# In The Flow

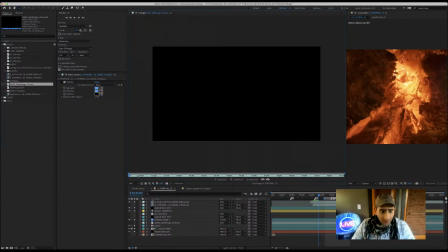(39:54)
look at this real quick, just to see. This is the previous version.
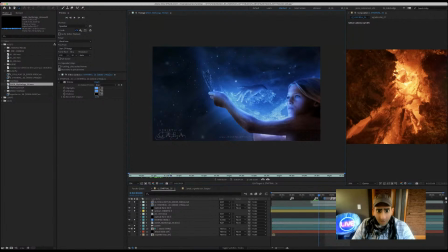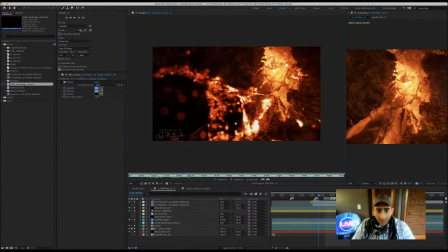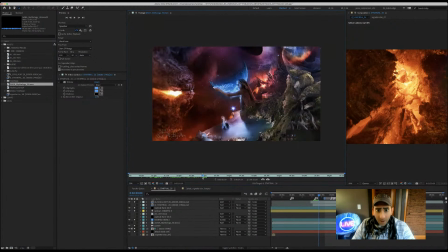(40:14)
Okay, so oh yeah, this is the next one. Okay, so I think what I need to do here is I simplify the move so that when they're talking about when humankind encounters
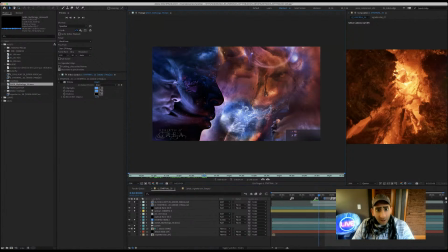(40:32)
basically things that you cannot comprehend, then that's when you, or I'm sorry, it was like majestic beauty, or I forget what it is. But that would be at this part here, because at first it's like the wonder because it's out of focus.
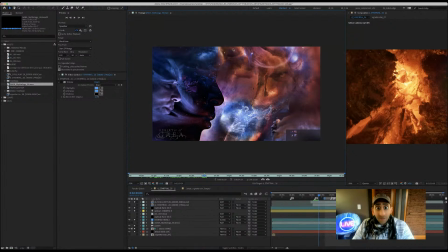(40:47)
You kind of get a glimpse of um, the spirit world or something. And this, as it's getting closer, it's becoming more defined for you. And that's where, when someone has that divine
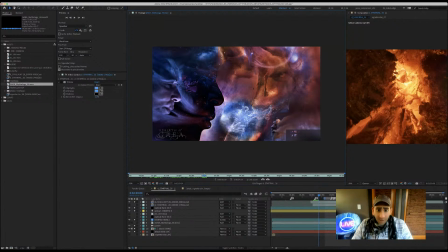(41:03)
revelation, that's that spark that's sort of, as you'll see in a few minutes, that's the spark that is translated then into places of worship like the Parthenon back in ancient Greece.
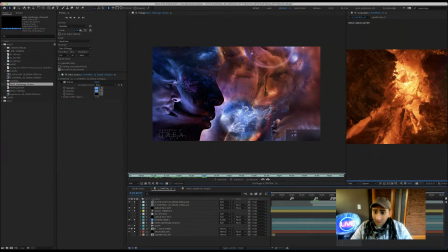(41:21)
That's Rico. I hope.
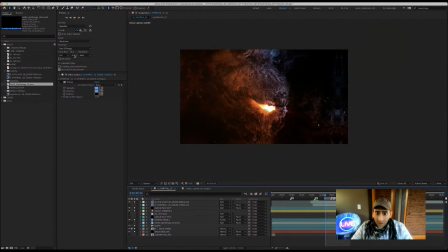(41:29)
Okay, so now I'm gonna. Okay, so go back here.
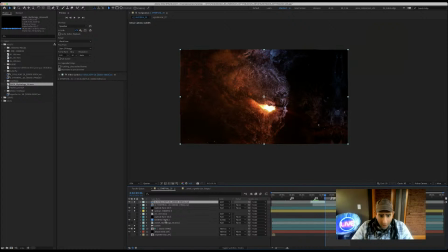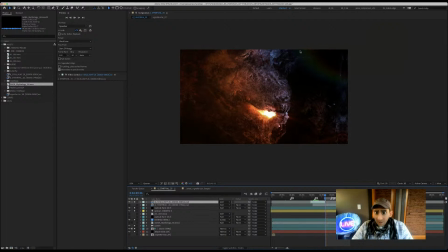(42:01)
that's kind of a mistake. This is the lens flare from the soul. That's way, way, way, way on the other side of the composition right now. I mean, if you were to look off screen, this would be like 30 TVs to the right. Yeah, maybe not that far. 10 TVs.
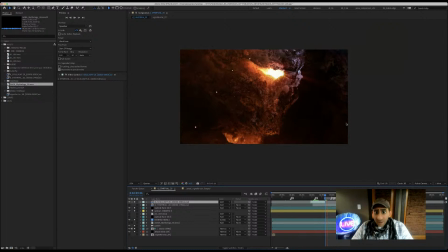(42:21)
But the point is, it's kind of like a happy accident where I have that thing animated in the background, and because of the optical flares plugin, it creates like lighting artifacts.
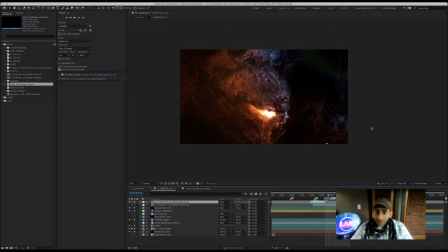(42:37)
I guess I'm not exactly sure that's the right word, but so anyways, this is like still what would you call it, a hint of the soul's journey. But what's interesting though is that it's going to, by definition, it's gonna
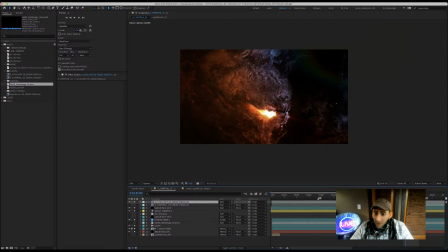(42:58)
line up perfectly with the motion of everything else because it's all one camera move. So using that to my advantage, I guess I can um, maximize the fact that it's all one camera move.
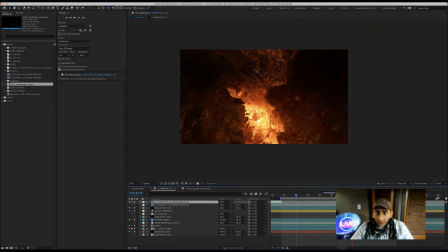(43:11)
And this is one of those things. It's like a happy accident that the lens flare from way off camera is perfectly
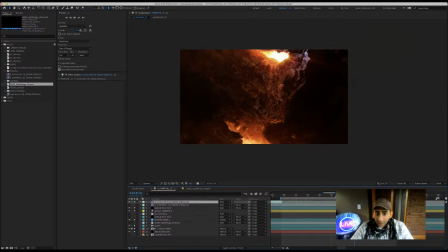(43:21)
manipulating it. I'm sure people who are more familiar with lenses would not find um, that interesting. I think that's good because ultimately, this is going to be warped. That's probably too much.
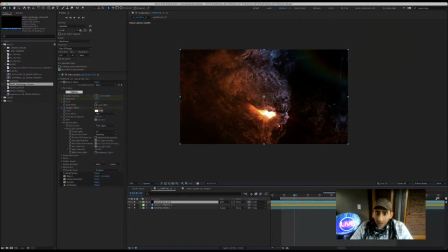(43:44)
Probably a little bit too much saturation. So, that's interesting.